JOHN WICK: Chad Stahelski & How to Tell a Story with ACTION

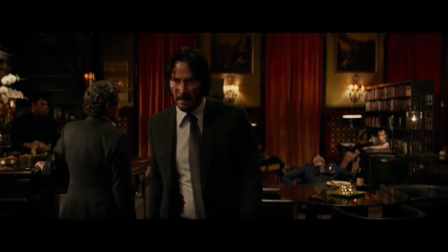37:22 The audience is shocked, as they have already seen the grim consequences of such an action befall a character before.
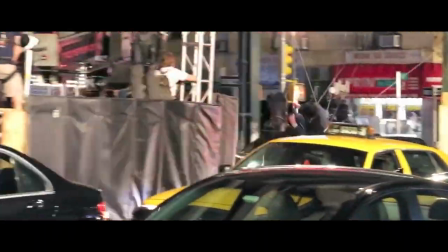37:37 However, it takes more than just well planned choreography and scripting to pull off such impressive action on screen.
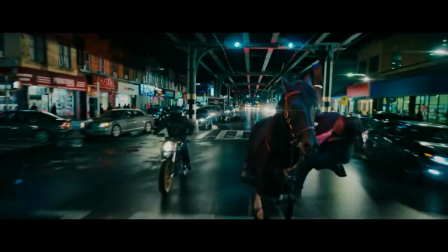37:43 More practical problems need to be solved too. to, such as that of effects work.
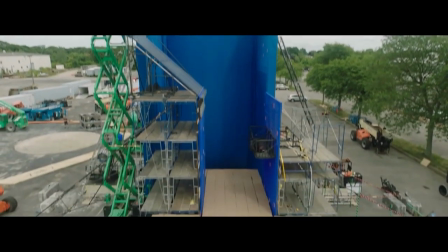37:52 Compared to most big budget movies, the visual effects work in the John Wick franchise may seem meagre.
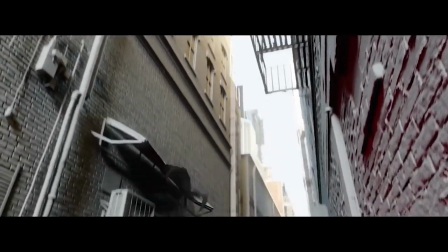37:58 When looking more closely, it can be seen that that is not entirely true.
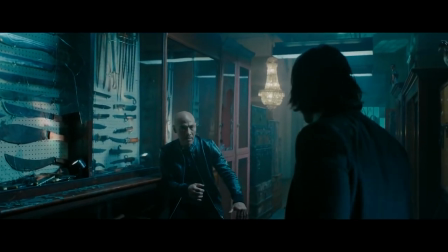38:05 Did you know, the glass in this scene is computer generated?
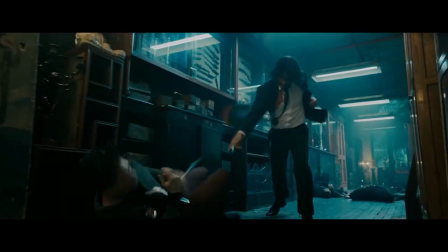38:12 and the Knights and
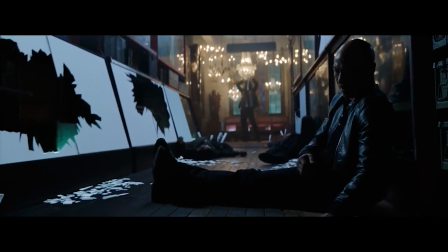38:20 this axe.
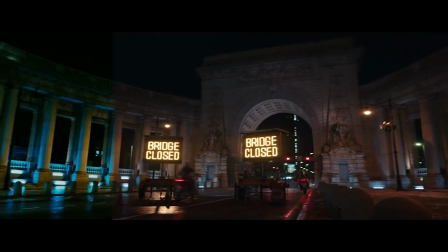38:25 The question you may be asking is why? Why are so many of these elements not real?
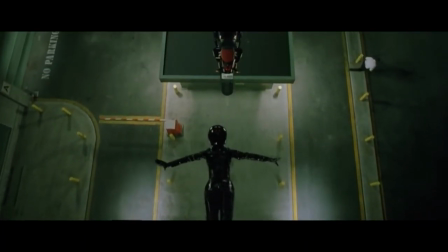38:30 This answer perhaps most likely comes from Stahelski's experience with the Wachowskis through the years and their effects heavy, high concept films.
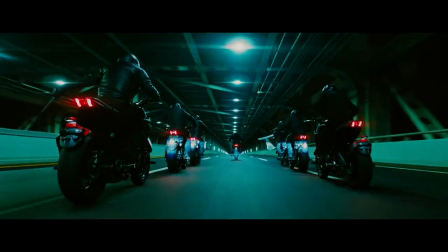38:38 The answer is simple to him,
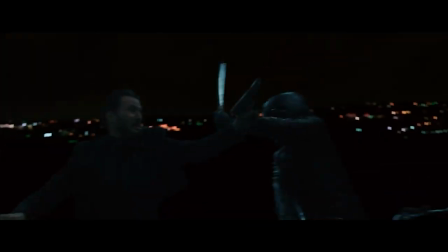38:40 because a fluid, unbroken performance from the actors is far more believable than a realistic knife prop, or in this scene in particular, a real road.
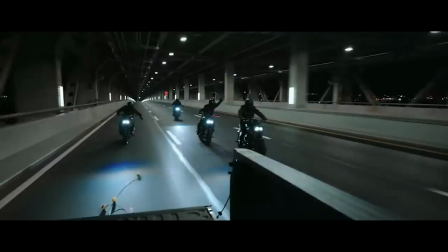38:51 What makes these practical problems? Because having actors interacting on a real road, crashing real motorcycles,
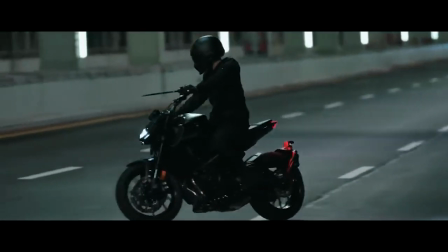38:58 is harder to film from a practical standpoint, not to mention dangerous.
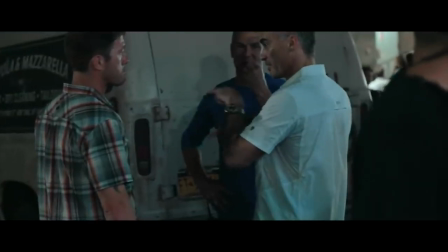39:03 The more elements you put into a sequence, knives, props, guns, reloads, breakaways, the more chances you have of failure or problems where you have to keep redoing takes.
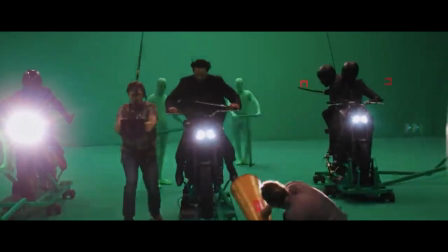39:15 Stahelski considers these necessary sacrifices to allow the professionals freedom to work.
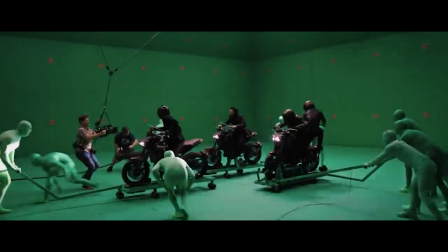39:20 The added visual effects in post-production is just another tool he's using to make a scene believable.
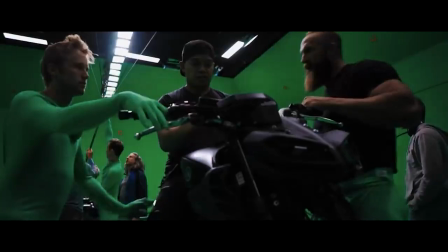39:26 You get the right VFX guys and the right VFX supervisor who understands quality and subtlety.
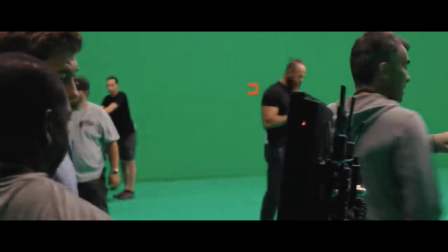39:31 I'm pretty tight with a lot of the VFX guys and a lot of my friends who are like, okay, let's, again, we know the problems.
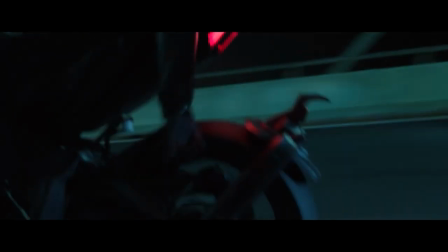39:36 Okay, where's the magical combination between us, practical effects, and VFX?
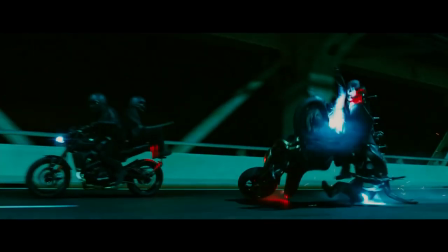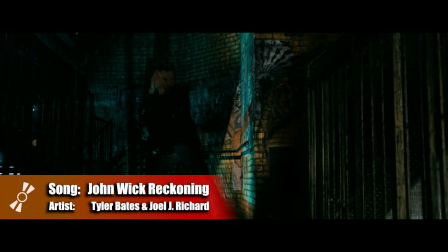39:46 Nevertheless, this is not all that is required to push the scene into the realm of believability.
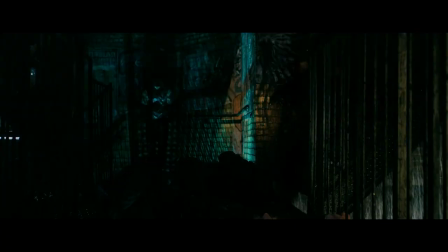39:52 This is where the idea of audience suspension of disbelief comes into practice.
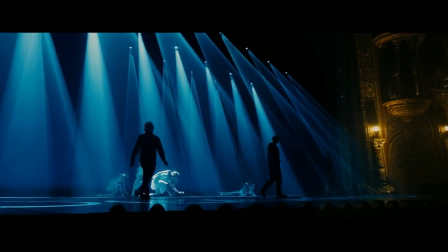39:57 From a filmmaking perspective, most audience members already enter into a movie with the expectation that it is not real life.
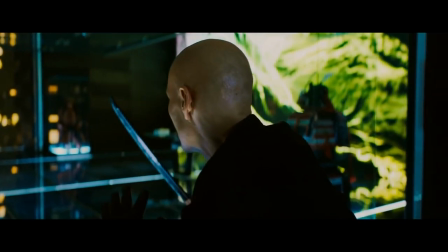40:04 With this idea in mind, filmmakers can make caveats,
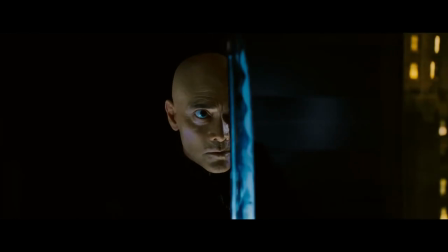40:08 using film language to convince the audience that something can happen in a film, even if it cannot happen in real life.
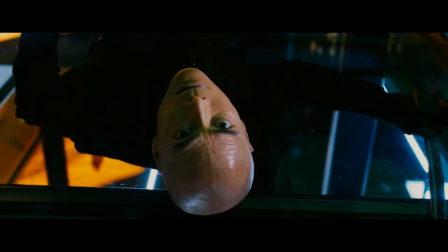40:15 This brings into focus the idea that something can be believable without being realistic, if you construct the idea in the audience's mind beforehand. hand.
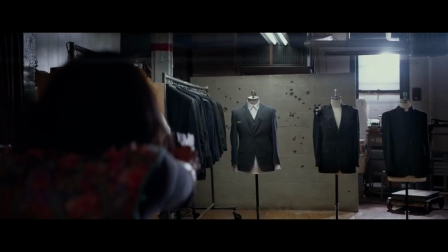40:24 For example, John Wick Chapter 2 takes the time to tell you John's suit is bulletproof, so as a viewer,
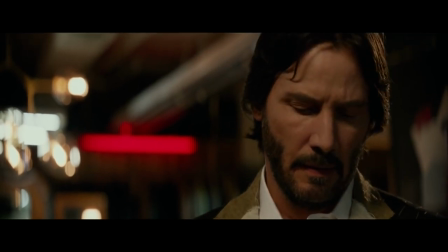40:30 you take this into consideration in future scenes when John survives an ambush by several gunmen.
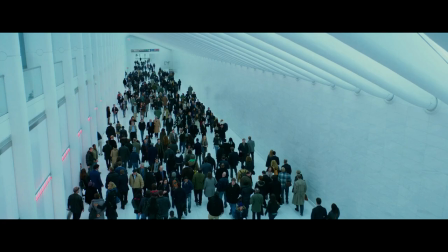40:36 Stahelski sometimes takes this one step further, using pre-established film language to poke fun at regular convention.
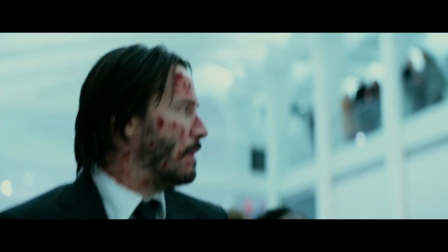40:43 Such as in this scene, in which John and Cassian quietly engage in stealthy combat in a crowded public space using pistols with suppressors.
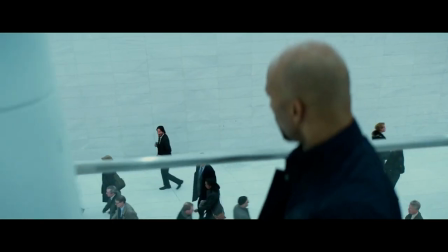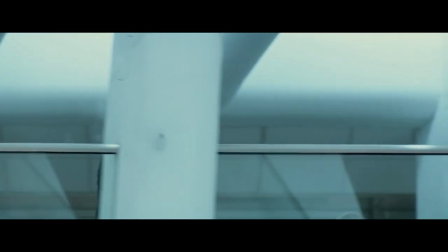40:57 From a realistic perspective, everyone would notice. As real world suppressors are not nearly this quiet, nor are guns this hard to spot.
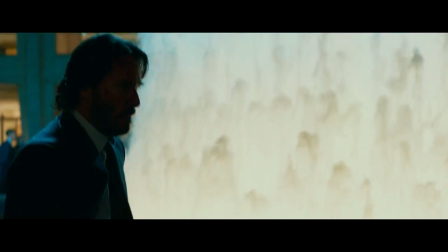41:05 But in movie fiction, a suppressor is code for silent gun.
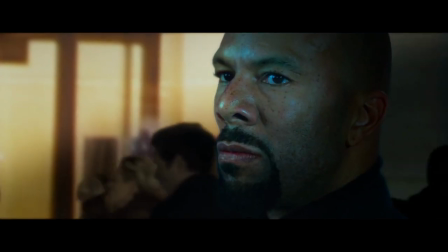41:09 So Stahelski uses this filmmaking language to push right onto the boundaries of believability, to add levity to a tense third act.
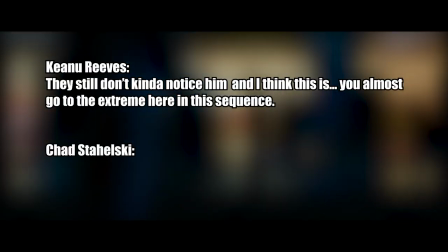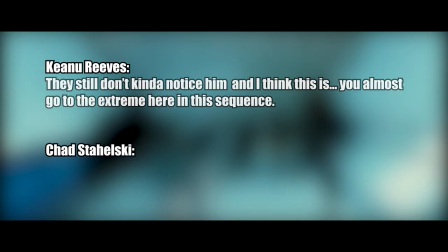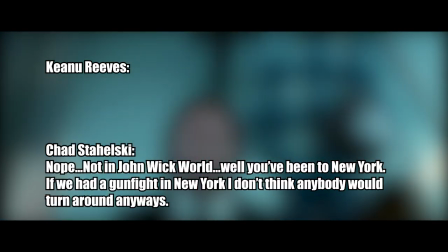41:27 Nope, not in John Wick world. Well, you've been in New York. We could have a gunfight in New York.